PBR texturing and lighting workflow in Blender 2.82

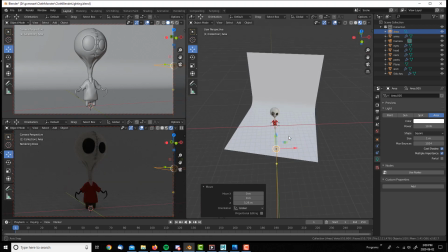8:42 so the other thing about lighting i use mostly i use a area
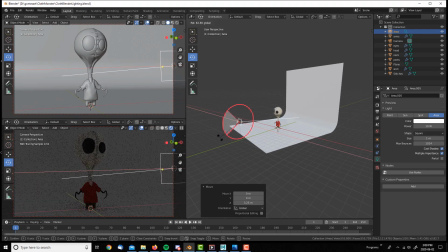8:48 lights that's my to-go lights you have so much control that
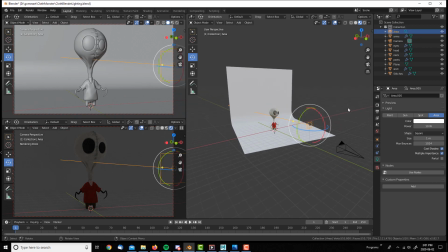8:53 you can change size you can change the shape like for example for a character like that that doesn't have too much reflection I use rectangular lights when I do
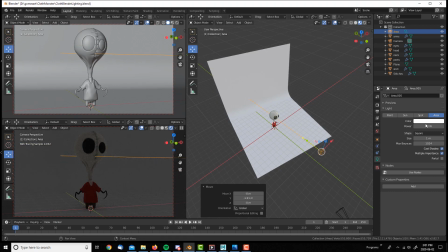9:04 like a stylized character I like to use circle lights because it gives a really nice reflection to the pupils so
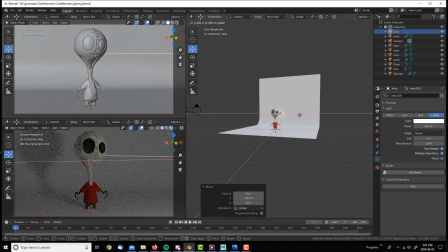9:18 I'm gonna set up first my my key light but pretty much
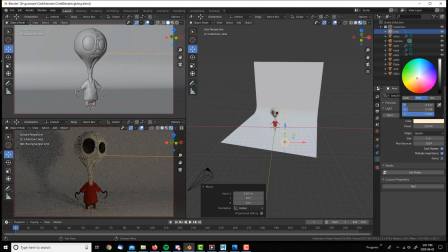9:24 this is not as much as my key light is kind of like a feel light in this way i put my
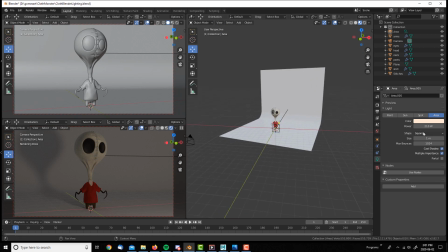9:30 most intensive light kind of like as a backlight as a rim
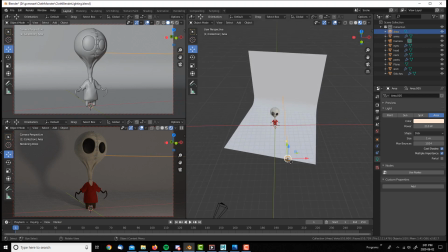9:36 light so because i this character is a little bit creepy kind of like tim horton 18 hortons
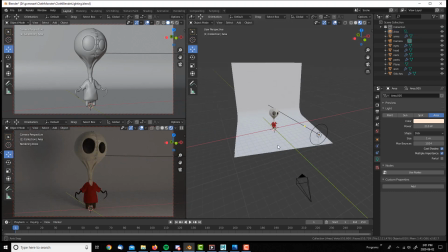9:42 so canadian team burton kind of like style so i wanted to
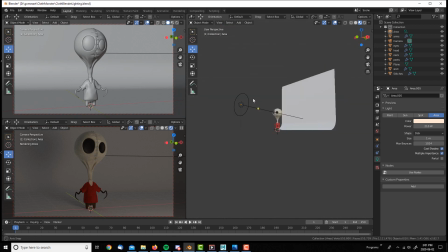9:48 to give like that kind of like a darkish um theme or darkish
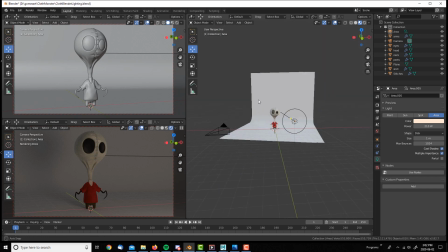9:54 uh tone of it so that's why this this is my key light by non-necessary so my key light is going to be one in the in the coming from the
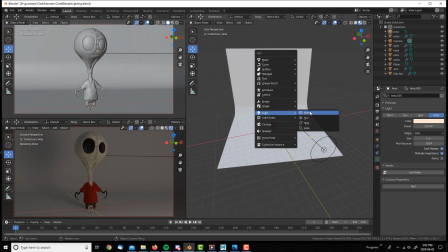10:04 side and back so yeah so i just want to mention again hopefully you
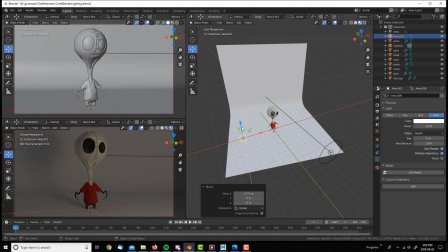10:09 guys uh download the files I'm gonna give you
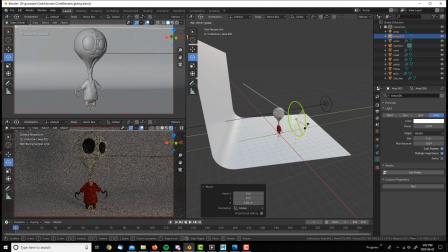10:15 the blender files and the texture files so you can just follow along with me with this video watch it pause it and and if you guys have any
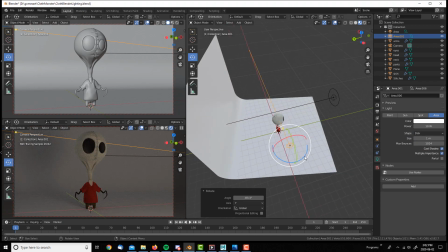10:24 questions just throw it back to me so I'm using this for this one I normally use depends depends on the character I use this score I used
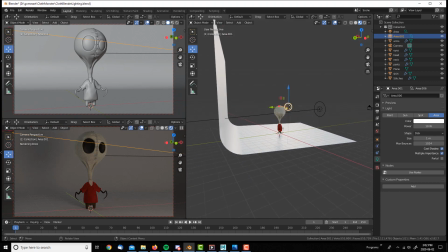10:35 rectangular lights and it changed the colors pretty much so for for the side ones i always get like
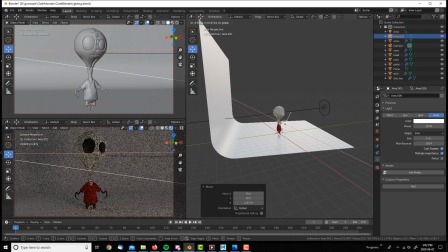10:41 one from the side blue and one from the other side like a warm tone like like a yellowish not too much not too not too much it's just a tint a tint is enough to to give that little bit blue when you put
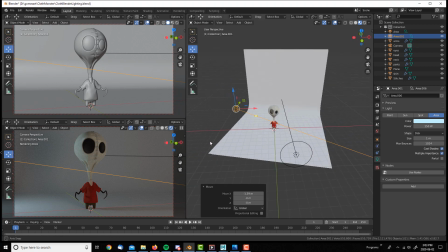10:55 too much like a color of a light it's just gonna destroy the values of your of your whole composition of the character
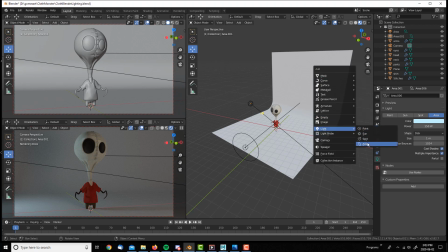11:07 and then i'm gonna create my rim light or backlight so
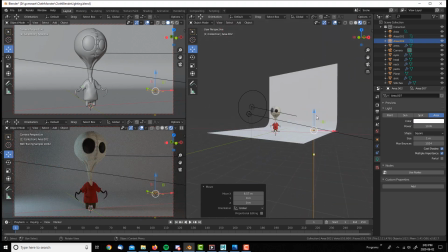11:12 that's the one that is gonna come behind the character and it's gonna give you a really really nice
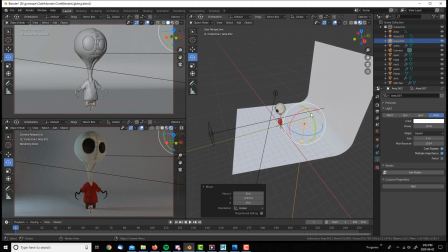11:18 uh rim yeah like like shiny around around
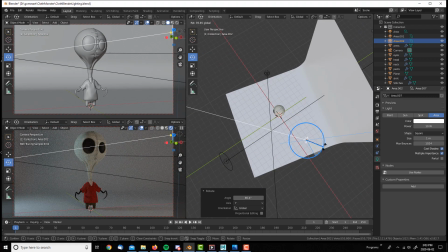11:23 the character and i you that's one of the lights that i use the most and i really love is because it can only brings up the character and separates the character from the background
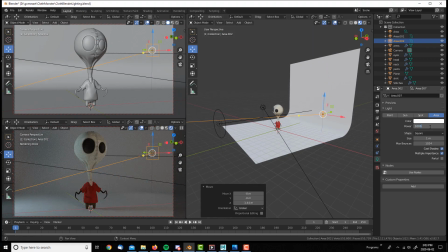11:35 so as you can see here i'm adding the light but it's not as strong enough so i'm just
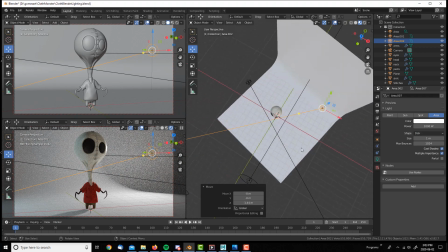11:40 gonna put the power up and i'm gonna change the shape to circular and now you can see just put it in and you're gonna start seeing the side of the character it just
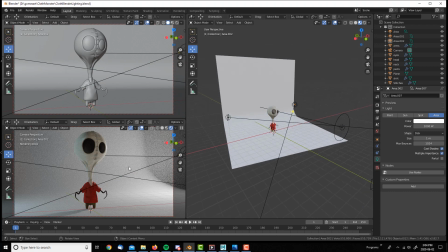11:52 separates from the card from the background I really love the the rim lights and I work a lot with the rim lights Those ones are one of my favorite to kind of like a pop out the character and give it like a more you know, more Contrast per se and also change and change the color a bit
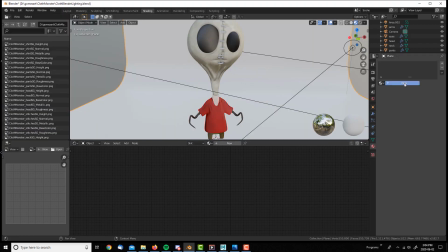12:13 Okay, so now that I have kind of like my light set up.